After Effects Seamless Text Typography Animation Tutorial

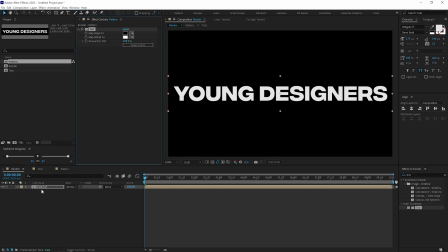(4:09)
Double click to apply this. Also, I'm going to bring down the size of this comp. So press S to bring down the scale property. And let's set this to around maybe 50 should be good.
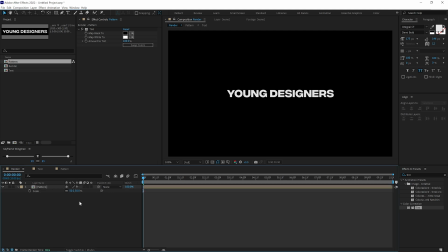(4:19)
Then I'm going to press F4 on the keyboard and turn on the collapse transformation. So this is going to make things a bit more visible here. Pretty cool. Now let's go back into our text and add a background.
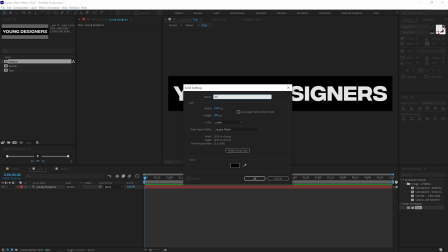(4:31)
So hit Ctrl Y to create a new solid, call this BG for background. Set the color at black and press OK.
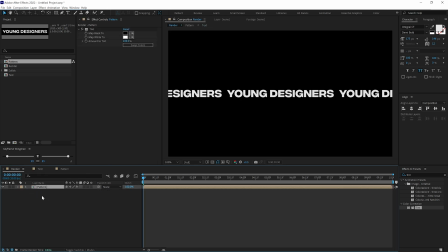(4:38)
Keep it below our text. Now if I go back into our main render comp and duplicate this, press Ctrl D. Let's move it down like so.
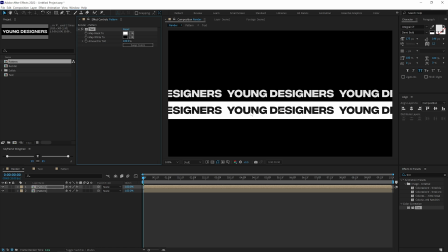(4:46)
And if I click on swap colors, there we have an interesting contrast right over there.
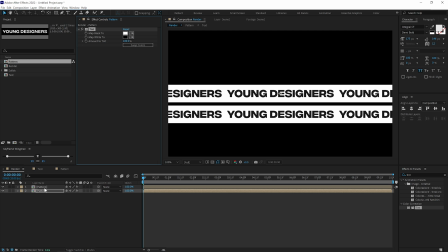(4:51)
So just to figure it out, I can just swap these colors again. go right here and align this properly like so. Now let's add a bunch of copies here. So I'm going to select these layers, hit P to bring down the position and drag them up like so.
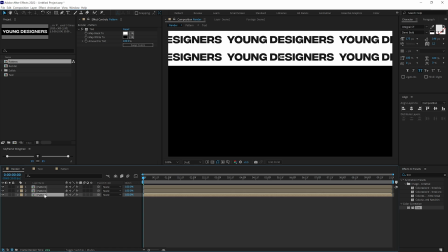(5:05)
Pull this below, press Ctrl D. Select this, hit P to bring down the position and let's move this down like so.
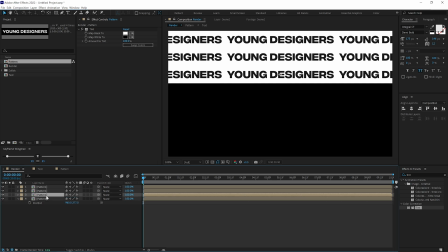(5:12)
Again, select this pattern, press Ctrl D. Move this,
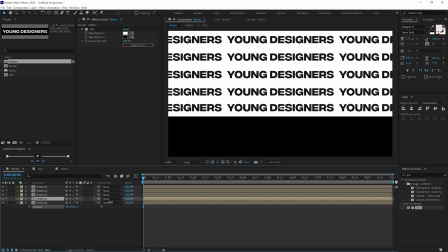(5:17)
press Ctrl D. Move this and the same exact process.
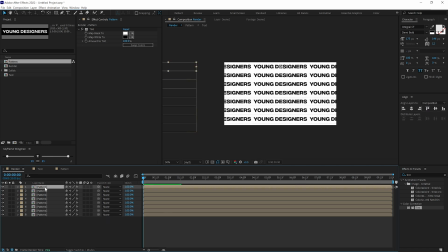(5:25)
Alright, now I will select this first comb and click on swap colors. Copy this effect, Ctrl C, select every other layer like so and press Ctrl V. So now we have a cool color combination going on.
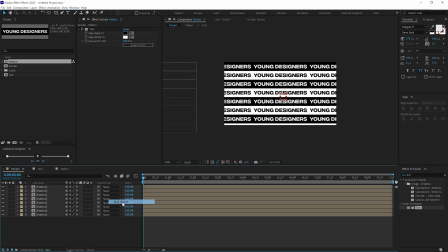(5:38)
Let's right click and create a new null object and parent everything to this null.
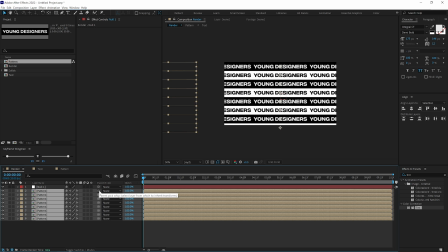(5:43)
Now if you don't see this parent option, you can press F4 on the keyboard and that should make it visible.
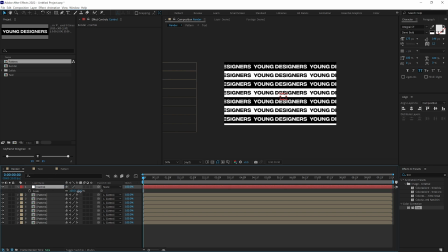(5:48)
So I'll rename this to Control and then we can press S to scale this down and basically adjust the complete look here. Also, we can hide this layer for now. Now let's select the first layer, hold shift and select the last layer.
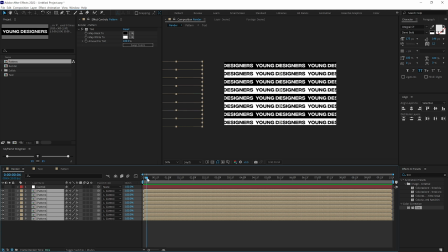(6:02)
Go a few frames forward, maybe around maybe 5 frames. Hold alt and right square bracket to crop these layers.
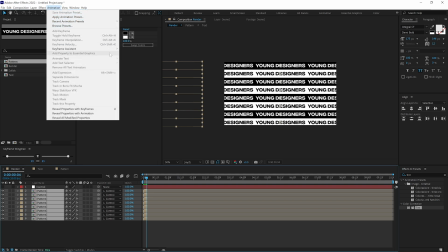(6:09)
Then go into animation, keyframe assistant and sequence layers.
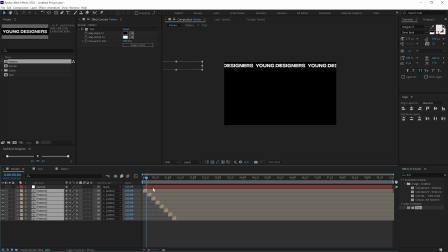(6:13)
Press OK and then drag them out like so.
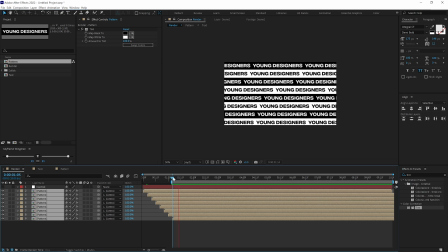(6:17)
I'll go right here and now if I preview this, we have a pretty interesting animation. Now to add a bit more depth to this scene, what I'm going to do is create a new adjustment layer.
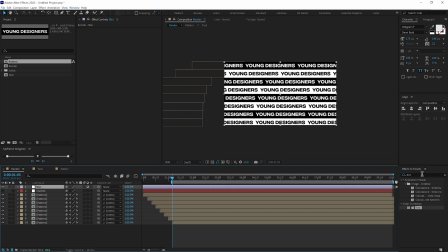(6:32)
Call this blur. Go into effects and presets and search for camera lens blur. Double click to apply this. And then let's create a new composition called this map.
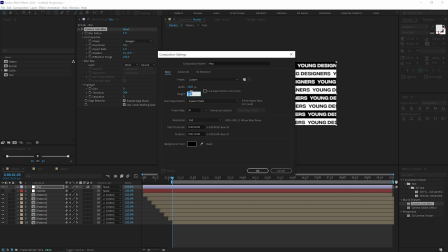(6:43)
Make sure the width and height is set to 1920 by 1080. Press OK.
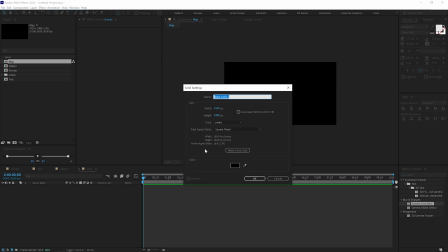(6:48)
Hit Ctrl Y to create a new solid. We can call this layer. Then go into effects and presets again.
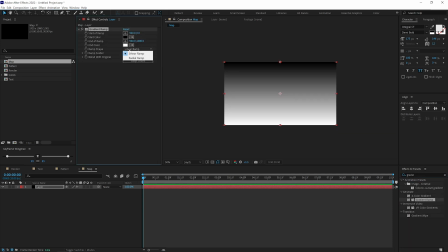(6:55)
Search for gradient ramp. Change this to radial ramp and let's drag this into the center.
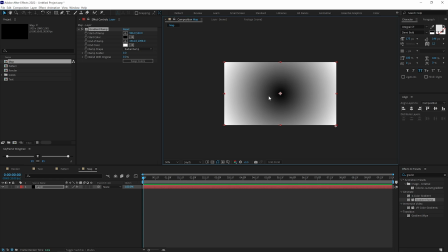(7:03)
Now we can adjust the gradient if we want to. And we will be using this gradient ramp to drive the focus here.
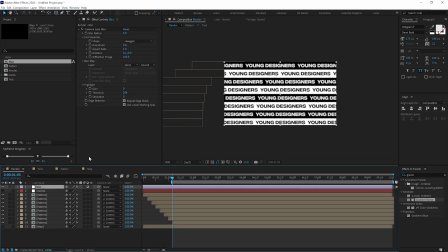(7:09)
So let's drag and drop in the map composition and hide that. Go into the blur adjustment layer and set the blur map to map. So now if I increase the blur radius, you can see we get this really nice depth into our scene, which looks pretty nice.
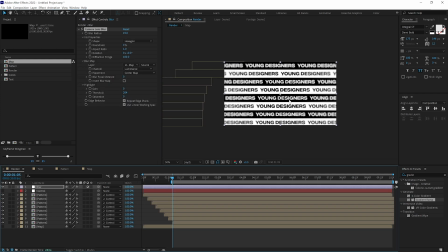(7:24)
Now we can adjust the map the way I want. Alright, so this adds a bit more depth into our scene. Now let's select the control layer, that is a null object, press R and let's rotate it a little bit just to add a bit more dynamic look to this and we can scale this up
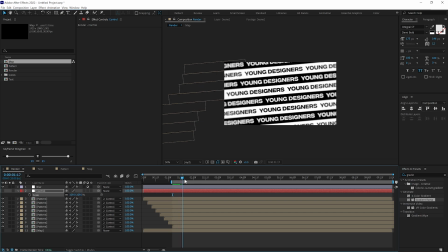(7:40)
like so. Now let's also animate the scale along with the motion. So I'll go right over here, create a keyframe on the scale. Let's go a couple of frames forward in time and scale this in.
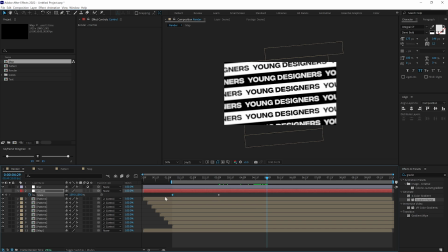(7:53)
Go a few frames forward and again let's copy this keyframe, Ctrl C, Ctrl V. And then again I'll go a few frames forward, copy these two keyframes, Ctrl C, Ctrl V. And then I'll select all these keyframes and apply the same exact curve. So I'll click on this icon and now let's preview this.
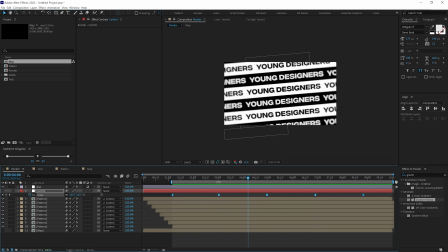(8:14)
And that is looking pretty cool. I think we need to increase the speed of this a little bit.